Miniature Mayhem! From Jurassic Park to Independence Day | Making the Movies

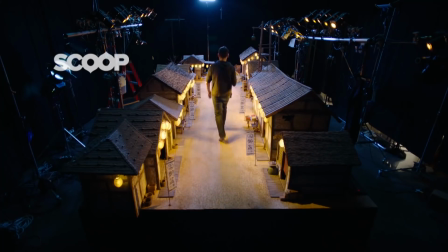0s
Before the digital age, filmmakers used models and miniatures for pretty much every special effects sequence.
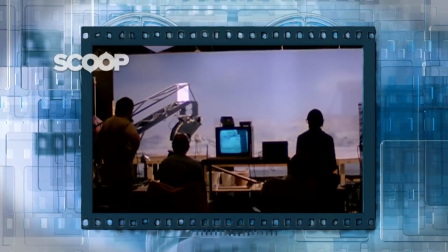6s
It's a technique that quickly faded when CGI was introduced, although directors sometimes still fall back on the old ways.
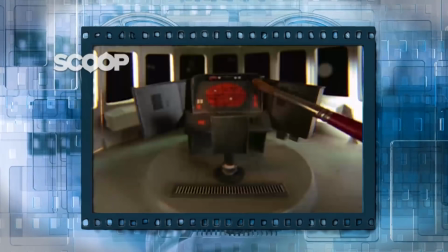12s
So let's take a look at the history of scale models in motion pictures and find out if it still has a future.
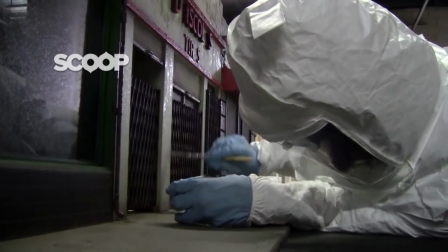18s
The first ever usage of a miniature model dates back to 1902 with A Trip to the Moon.
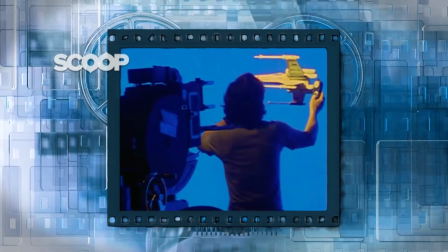24s
Over the years, the quality improved, and they kept using it until computers came along in the early 90s.
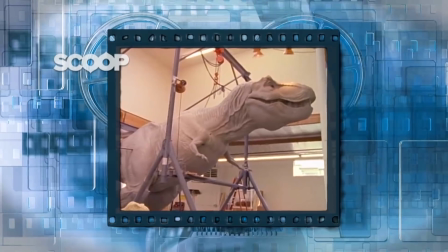30s
The real turning point was Steven Spielberg's classic Jurassic Park. If he'd made it a few years earlier, it would have been done with only miniature dinos.
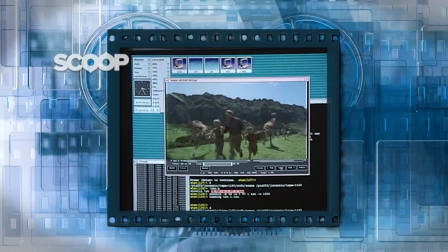39s
But instead, the legendary filmmaker fully exploited the new power of graphics and kept the usage of models to a minimum.
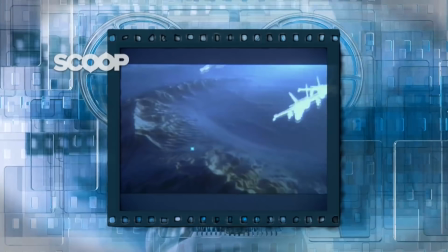45s
Over the years that followed, CGI almost completely replaced miniatures in a very short time.
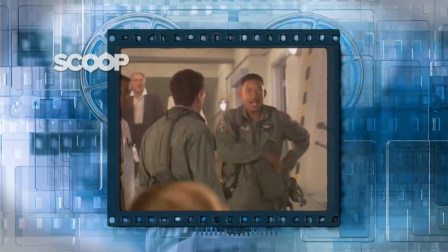51s
The only model-heavy title from that era is Independence Day, which actually holds the record for the most miniatures used ever.
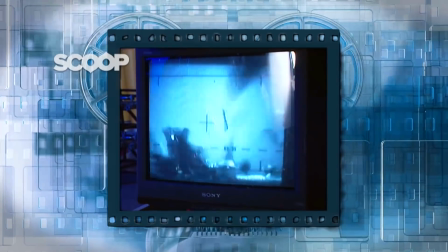58s
The most iconic scene from that film is probably the destruction of the White House.
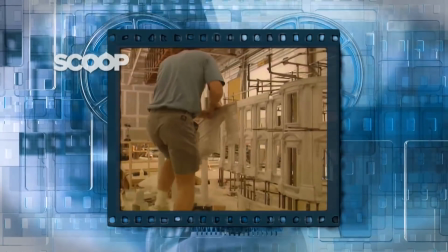63s
And yes, they built a small-scale version of the landmark in order to blow it to smithereens.
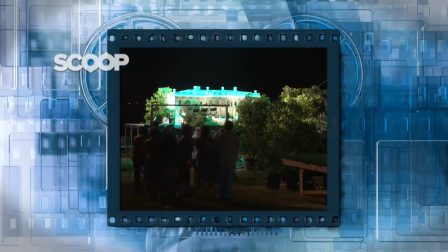68s Roll cameras, please. Hey! Hey! And action!
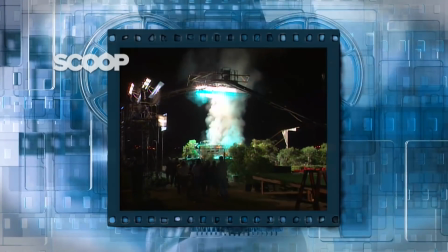75s
That's actually kind of one of the easier stuff. You build like a very, very detailed model, which has to be very good because everybody knows the White House. It has to be quite a huge model because, you know, explosions only look good with very, very big models.
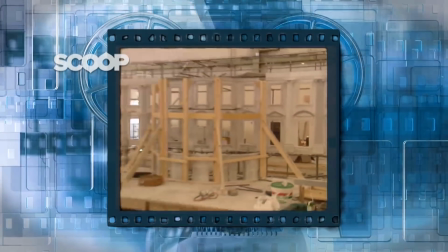90s
And then we hired one of the best model visual effects explosion specialists in the world.
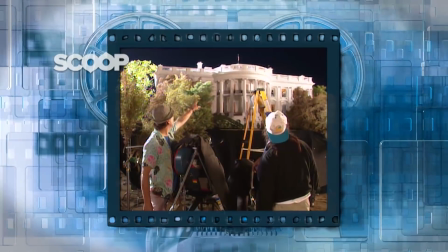96s
Joe Viscoso. He kind of blew up already the Death Star, so he has some experience. And did all the Lucas, Spielberg, and Cameron movies, so he's like the best out there in the business. We had very good visual effects supervisors. We had a good crew, and overall, you know, we kind of like kept a kind of very close control on that.
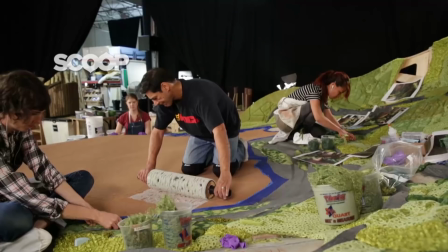118s
We didn't give it away to ILM. We didn't give it away to an effect company. The usage of miniatures is rare these days, though it does happen.
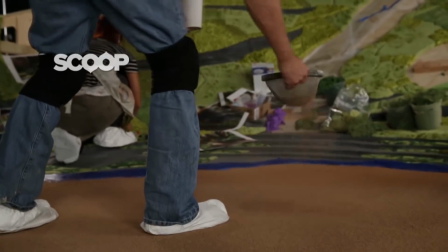124s
And we're not talking about low-budget titles.
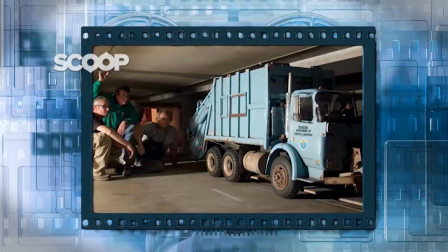127s
Think Inception, Interstellar, Harry Potter, The Dark Knight, The Lord of the Rings trilogy, and even Star Wars The Force Awakens.
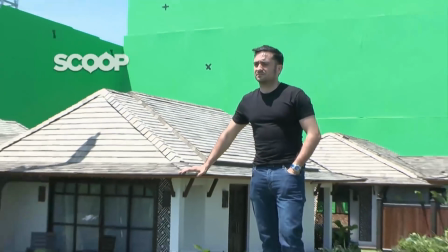135s
Another impressive use came in the real-life drama The Impossible,
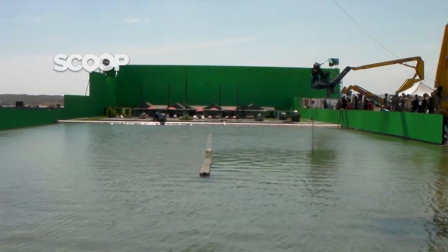139s
where they had to recreate the tidal wave that killed about 250,000 people back in 2004.
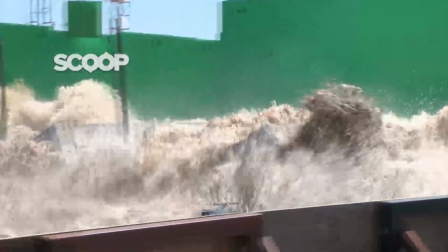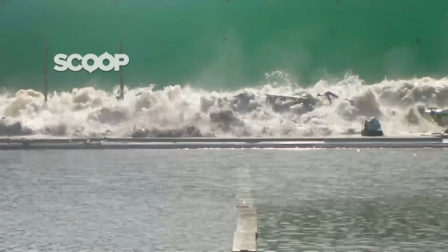154s
That scene had to be shot in one take, so everything had to be planned to perfection, as it would have been too expensive to do it again.
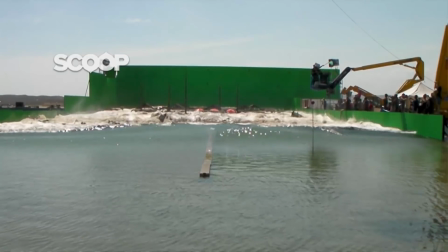161s
Fortunately for them, they nailed it.
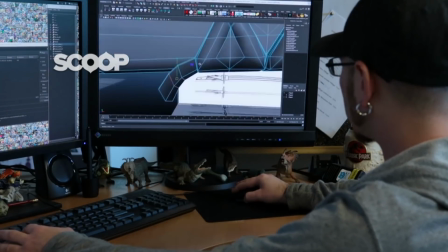164s
Don't expect much continued usage of the technique in the future though, as CGI keeps improving by the day, and as time goes on it will only get better and cheaper.
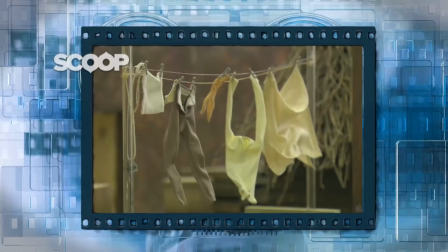173s
However, some filmmakers might still want to opt for models from a creative stance.
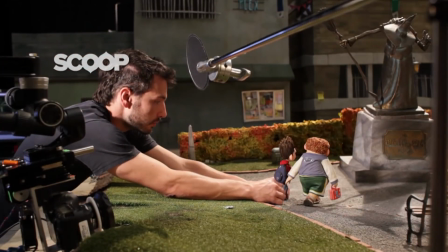178s
The only genre where it will almost definitely stay is, of course, stop-motion animation,
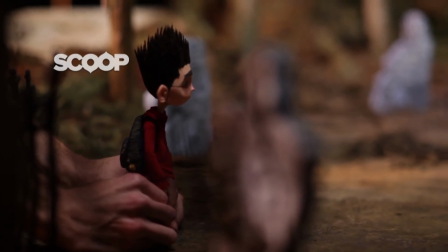183s
where they make miniatures and move them a tiny bit for each frame they shoot. If you add together thousands of them in a row, you get a moving image.
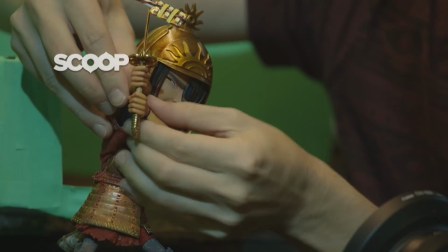191s
And if you fast-forward that process, it looks something like this.
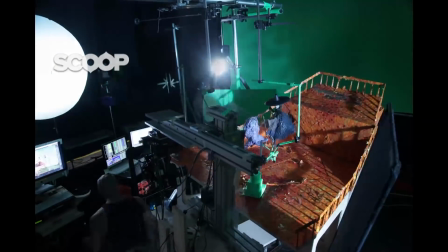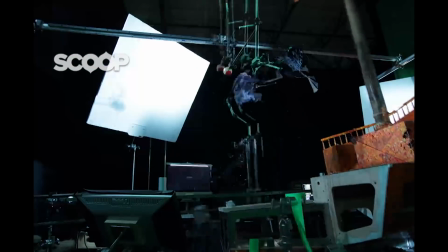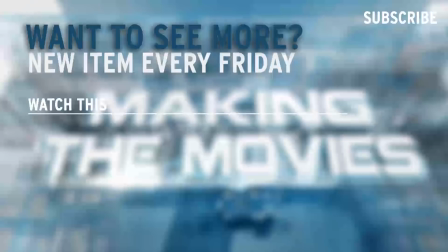205s
Like what you see? Subscribe to our channel for more exclusive clips.